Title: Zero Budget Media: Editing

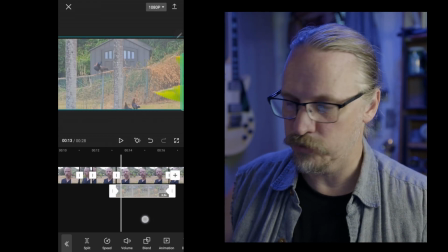(16:39)
This is specifically how you add movement to a video, but you could change color, you could change all kinds of things.
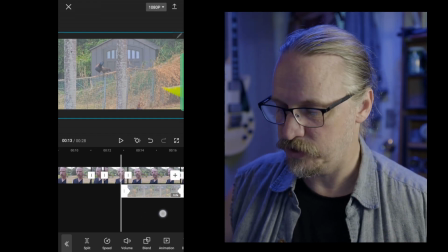(16:45)
You could do a whole lot of stuff with keyframing. Now we need to add some photos.
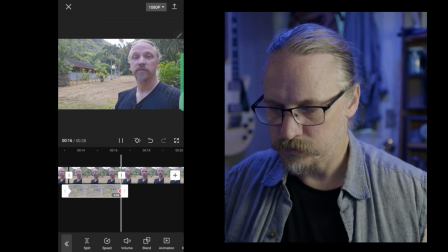(16:50) So, food. In the event of a hurricane.
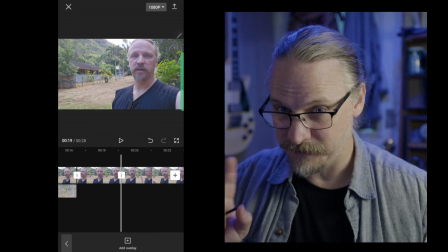(16:57)
So again, I'm going to split to give myself a marker.
Those chickens right there.
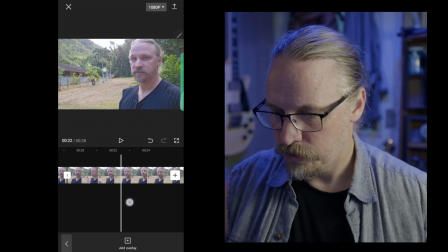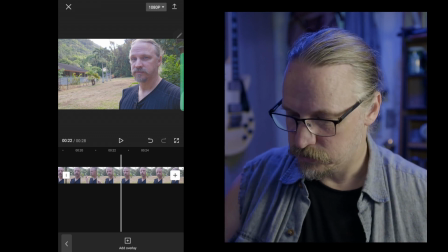(17:08)
Give myself a little bit of a nod at there. Split it again.
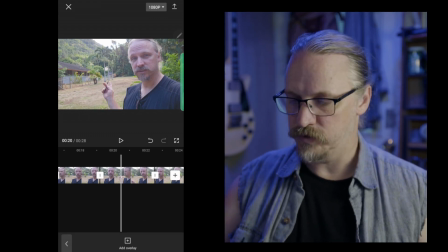(17:14)
So now I'm going to put 3 photos over this. Go back to the beginning.
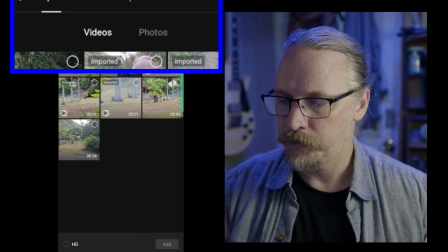(17:19)
Add overlay. Up here at the top, it says videos on one side and photos on the other.
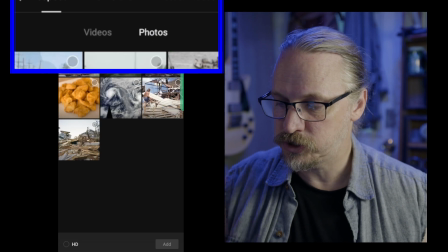(17:25)
So we'll switch to photos.
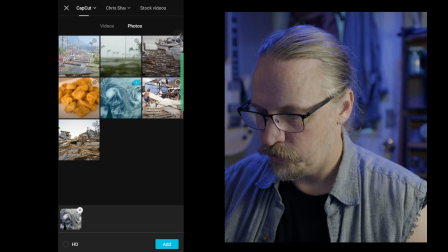(17:26)
And I'm going to add the hurricane, the people walking over the wreckage of the house, and then the additional house wreckage.
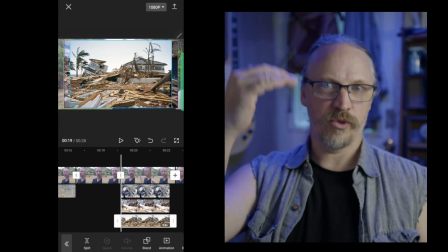(17:36)
Add. Oh my goodness. It adds all 3 of them in layers.
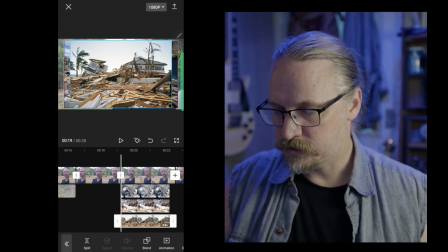(17:42)
So I'm going to select the first one
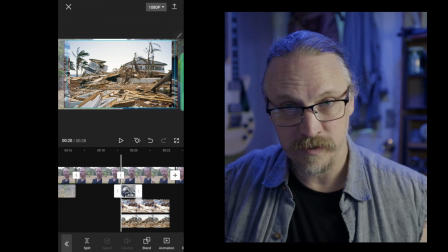(17:46)
and make it take up about 1/3 of the space between my 2 cuts that I'm using as a marker.
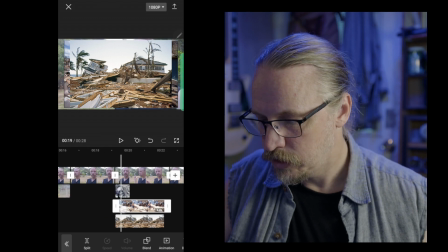(17:52)
Take the second one, move the beginning to where the first one ends, and then give it a little bit of space.
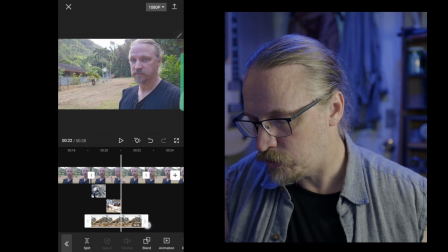(18:01)
I'm going to move the end here to where it hits, and then
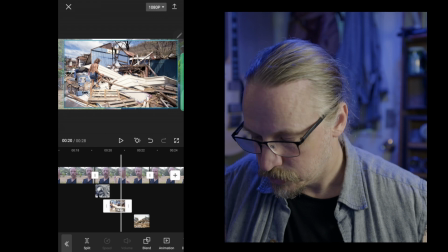(18:09)
make that smaller as well. Now I think the first one is a little small, so I'm going to reshuffle these just a little.
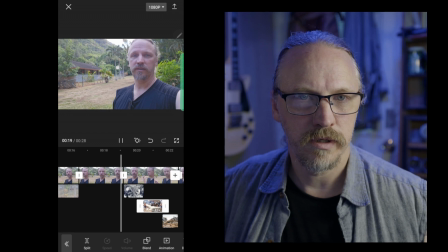(18:20)
Like that.
Let's see how it looks. In the event of a hurricane, those chickens right there, food.
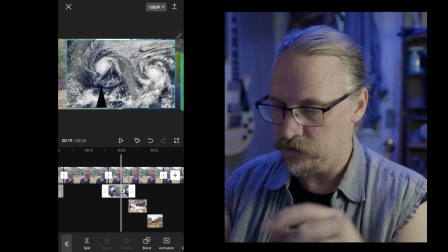(18:28)
So you can see here, you can see the video behind the photo. So again, pinch to zoom, make it where you want it.
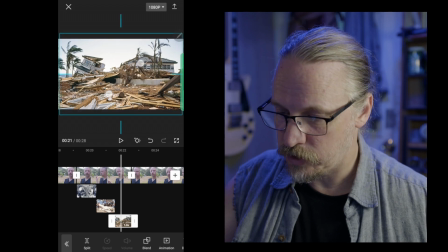(18:37)
Again. Now we could animate these as well with keyframes, but I'm just kind of going through this pretty quickly.
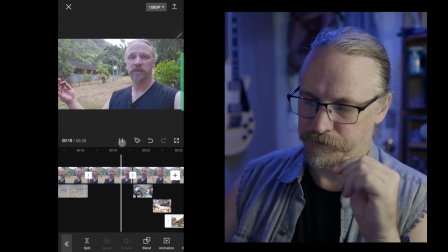(18:45)
Editing decisions here.
In the event of a hurricane, those chickens right there.
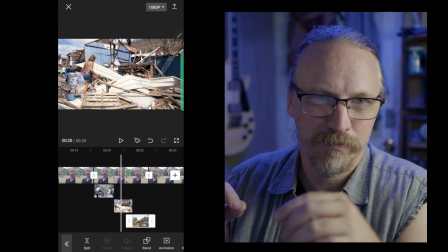(18:52)
Those chickens right there on the photo of the person makes it sound like we're calling the person a chicken.
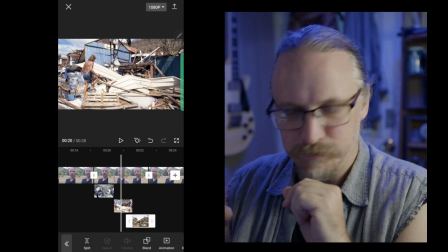(19:00)
So I'm going to fix that.
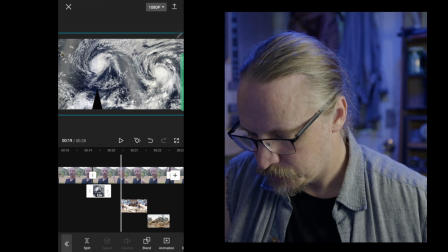(19:02)
We're going to go in, make these all shorter, because right about there is when we're talking about chicken.
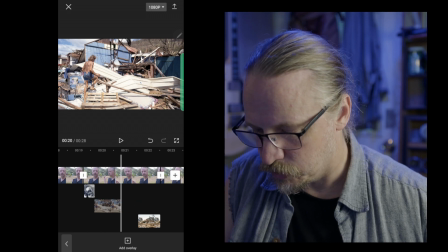(19:10)
So we're going to make these really fast cuts. Press and hold to move it over. Make it smaller. Take this one, press and hold to move it over, and then make it smaller.
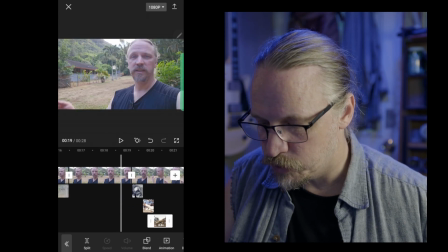(19:24) Those chickens right there.
So those go by much more quickly, which is fine. It gets the idea across, and that's all we need.
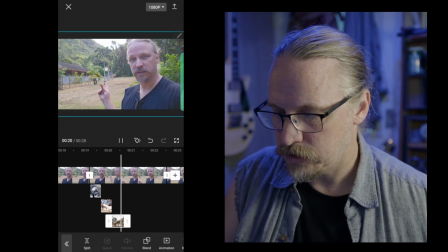(19:30) Hurricane. Those chickens right there.
Move that back a little.
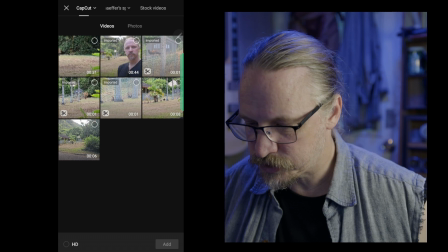(19:35)
And now add overlay and go back to videos and find another shot of chickens that we like.
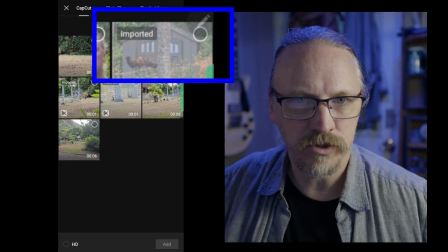(19:42)
You can see on this list there are certain videos that have been imported. You can see it says imported.
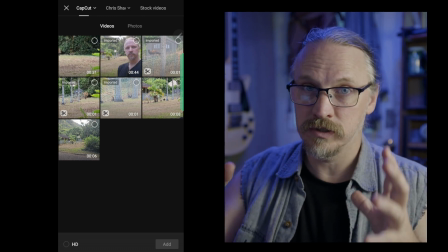(19:47)
That means that video is already in use. Now we didn't use all of it, so there might be other shots in there that you can use.
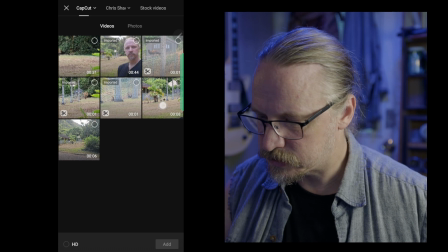(19:54)
So Let's check this one.
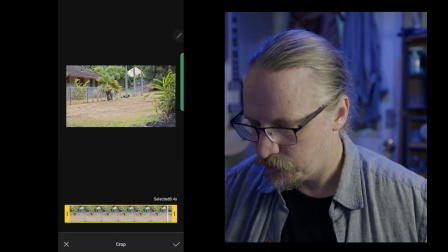(19:59)
I like it, but we're going to need to zoom in. So we'll crop, select a section of it.
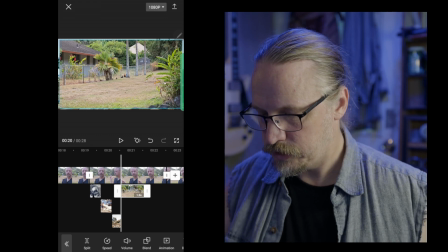(20:07)
I know we don't need much. Bring that in.
And those chickens right there, food.
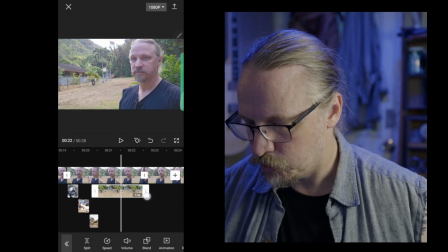(20:16)
Let's go ahead and pull that out to the cut.
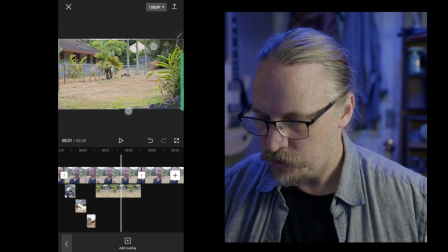(20:21)
So we're going to watch this the whole time. Let's then zoom in on it some.
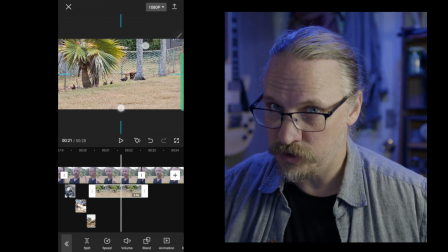(20:25)
You can do this if you're shot in 4K and you're editing in 1080. That's kind of why I do this.
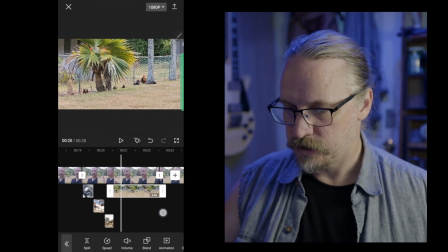(20:31)
But it also doesn't matter too much. Oh, that nice flapping wings.
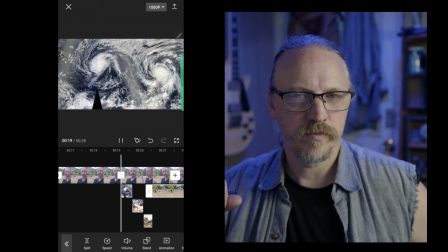(20:37)
That's kind of fun.
All right, so in the event of a hurricane, those chickens right there, food.
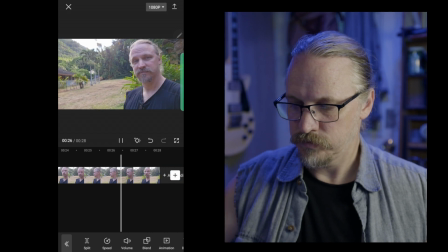(20:48)
Sorry.